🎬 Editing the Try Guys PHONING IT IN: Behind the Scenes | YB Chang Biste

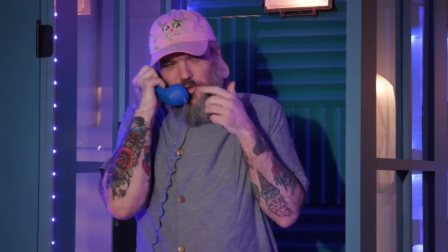And then the chef, Johnny Murphy, replies, You're with me.
I'm Johnny Bake Cake, and he's Johnny Cakes.
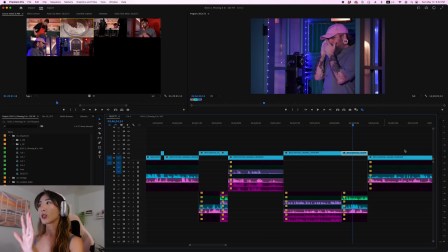Because of that, 3 of these mics are open, and we're able to mute the other ones. So since these things happen where they interact with each other throughout, the audios are not deleted.
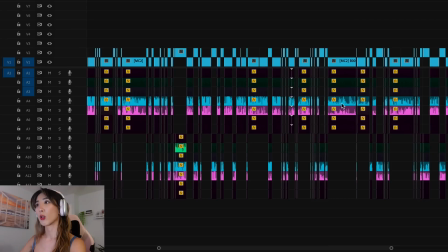I still keep them. But as you can see, for most of the times, it's just these 2 mics are on because that's Kwesi and Chef Johnny Murphy talking.
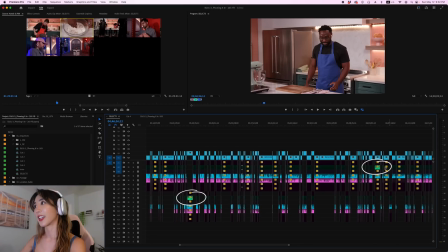And from time to time, you can see some of the mics are unmuted. Here's Zach, because those were the times that Kwesi and Zach were actually communicating.
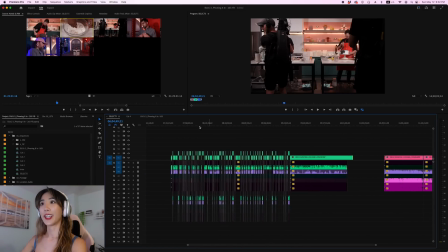So similar thing on this duplicated sequence right here that is green. For this one, you can guess that this is about Zach and Johnny Cakes.
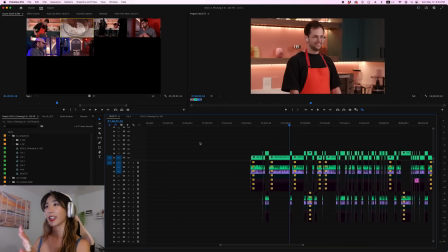In this sequence, we're totally ignoring Kwesi. We're only focusing on Zach and Johnny Cakes. So now we perfectly have the 2 divisions of Kwesi cooking and Zach cooking.
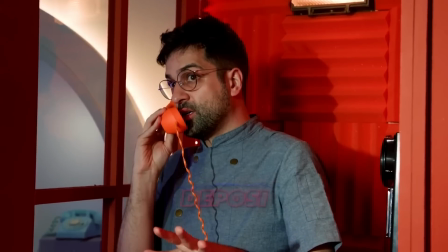Why do we have this third one? Is because eventually the chefs run out of quarters, they can't call anymore, so they are done.
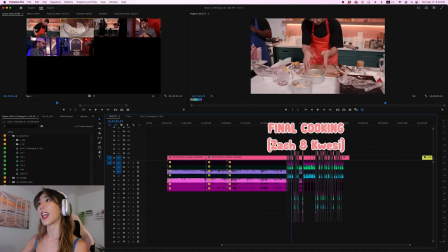So this pink section, I wanted to leave it for just Zach and Kwesi, and this is just them cooking without getting any calls from the chefs.
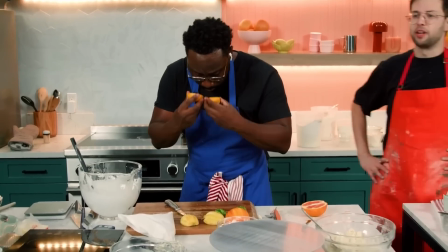So now this is more like without a recipe, right? Where we're just focusing on the two guys cooking and we don't have any interaction with the chefs.
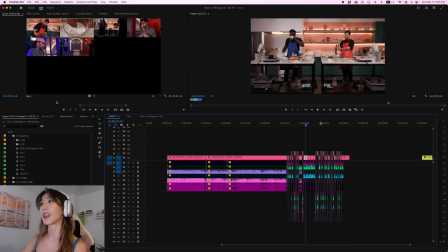However, I still kept all the mics again because there are some times where we cut back to the chefs who are just hanging out.
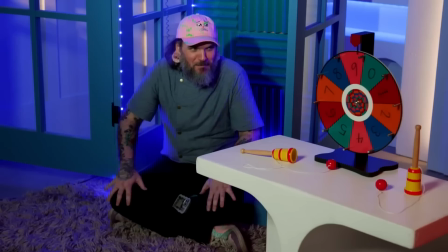And in this episode in particular, there are parts that they interact as well. So actually Zach makes some tea and brings it to the chefs.
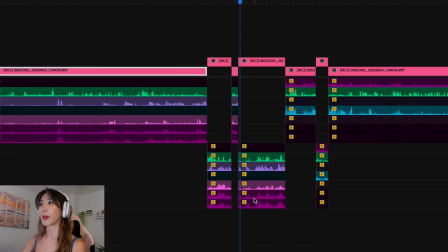That's why we have these other mics unmuted here.
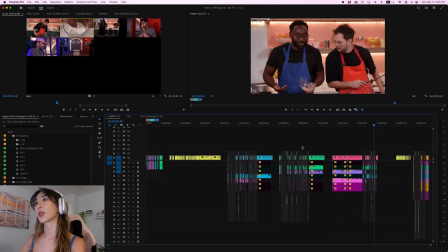So that's why we have these 3 different duplicates of the cooking section, so we can focus on each team at a time, and then at the end just Zach and Kwesi.
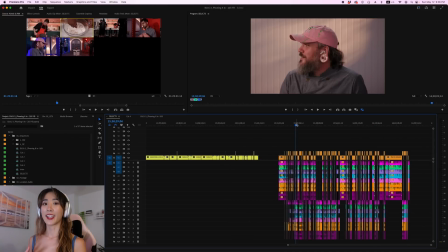Now once the judging hit, it got a little easier,
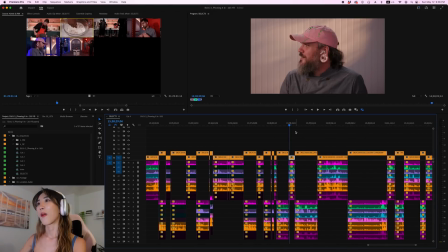but still not super easy because they introduced this new idea where the guys are actually talking into the chef's ears. This was a new thing this season. I think it turned out really funny, but it also made the edit a little bit harder.
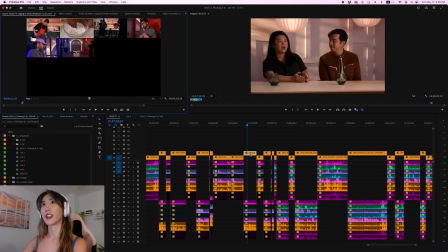So I will show you by double clicking this nest here. You will see all the other angles that are in this nest.
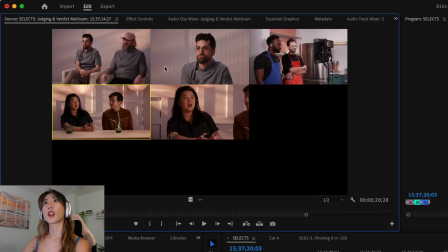So we have these 2 angles of the chefs, one wide and one close-up. Then we have the judges wide and judges close-up. But then we have this angle. This angle is Kwesi and Zach watching from a screen from another room.
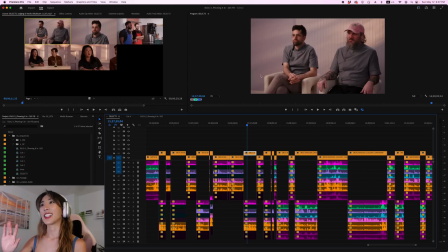And you can see they both have AirPods on, which means that they're still on the call. And as they watch from the screen what is happening, they're telling the chefs what to say.
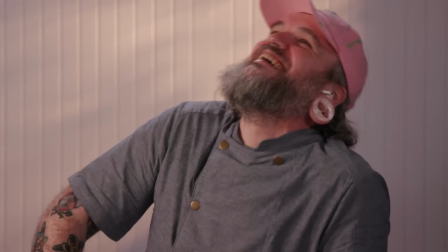One time for Brooklyn. One time for Brooklyn.
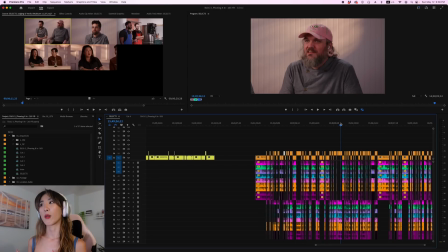Again, that provided very comical moments for the video, but it meant that it was harder to edit because I had to watch these angles separately.
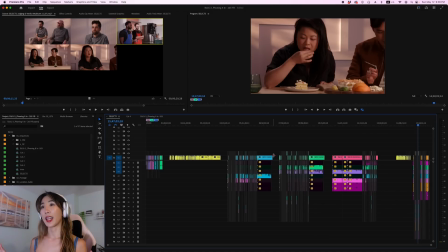So that's how I separated all these layers and pulled selects, and now let's go to cut 1.
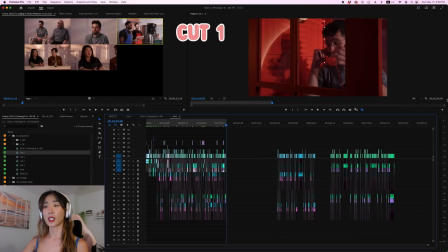So for cut 1, I got to about 18 minutes, which is pretty far. I would say this is about halfway through cooking.
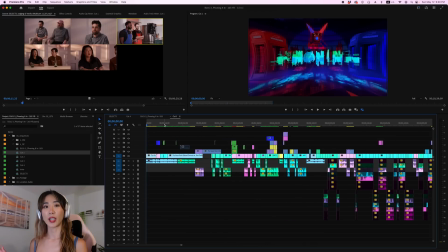In cut 1, I completely skipped the beginning. The beginning takes a long time to put together because it's usually a cold open, meaning that we put all the funny moments together.
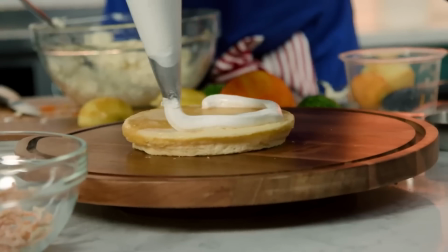I tend to wait until the very end to make that cold open because I have to finish the edit to know where all the funny moments are. And I recorded a time lapse this time to show you guys how I put this edit together because, as you know, I pulled selects completely separately.
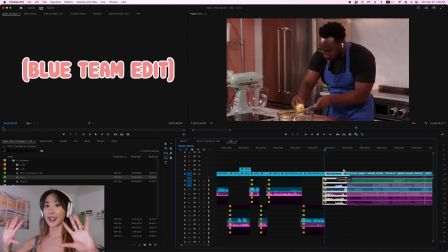I pulled a blue team and a green team. I edited them completely separately at first. I edited Kwesi's section separately.
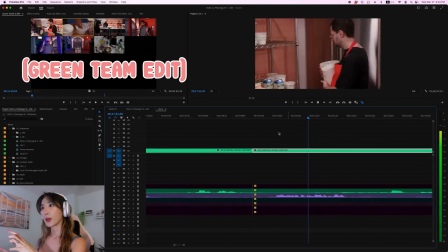I edited Zach's section separately. So it was like a blue edit and a green edit.
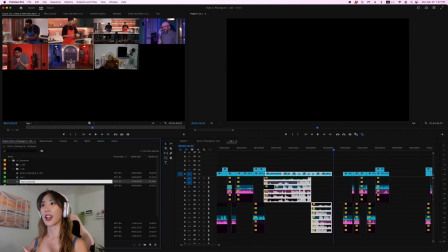I implemented the usual stuff that I do, which is the crisscross, zigzag style edit, which helps with the audio transition and make sure the video flows more smoothly.
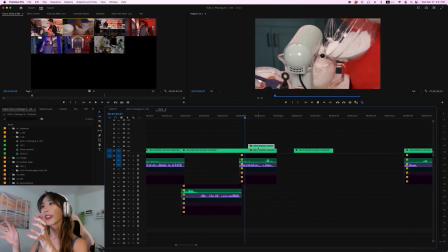I also didn't put them all together. I put gaps in between.
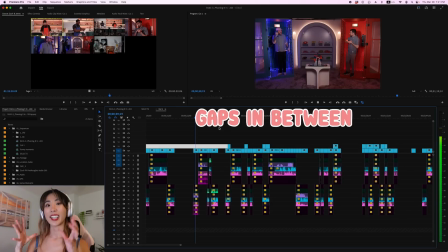It's meaning that every time there was a beat, every time there was a comical moment, so it was like the end of the section, I left that, put a gap, and started another section.
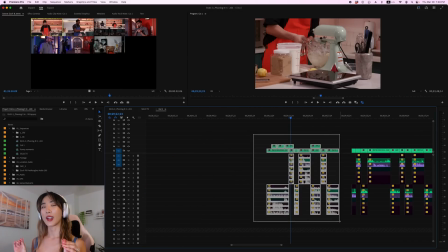This was me creating little holes so I can fill them later with the other team.
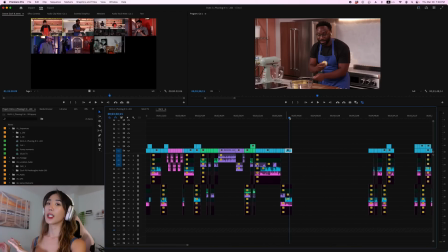Once I completed the separate edits of the blue team and the green team, I started putting them together one by one,
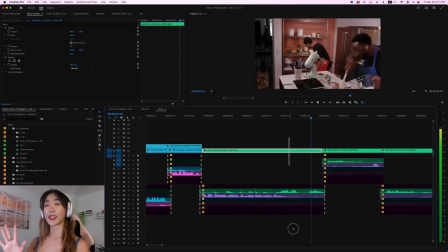and this was only easy because I had already divided them into beats. And that's why once I put it together, there's blue, green, blue, green, blue, green. It just alternates back and forth. Our most important thing at Try Guys is that we end each section with a joke, and we also alternate music so that it really feels like its own section.
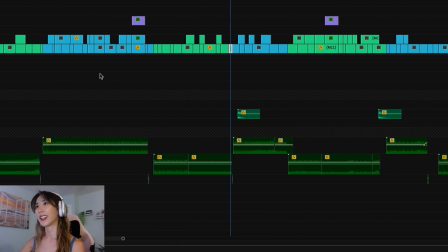You can see that the music throughout matches the length of the blue, green, right? This one has this music that ends right here, this has the music here that ends right here. It just goes back and forth to different songs, and the music ends whenever this team ends.
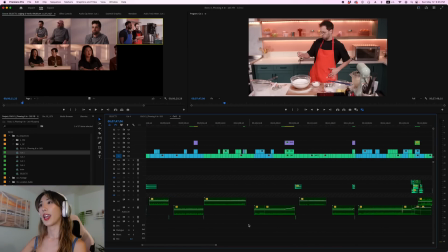So that's a great way to create beats throughout the video and make sure that it's not just staying on one person the whole time.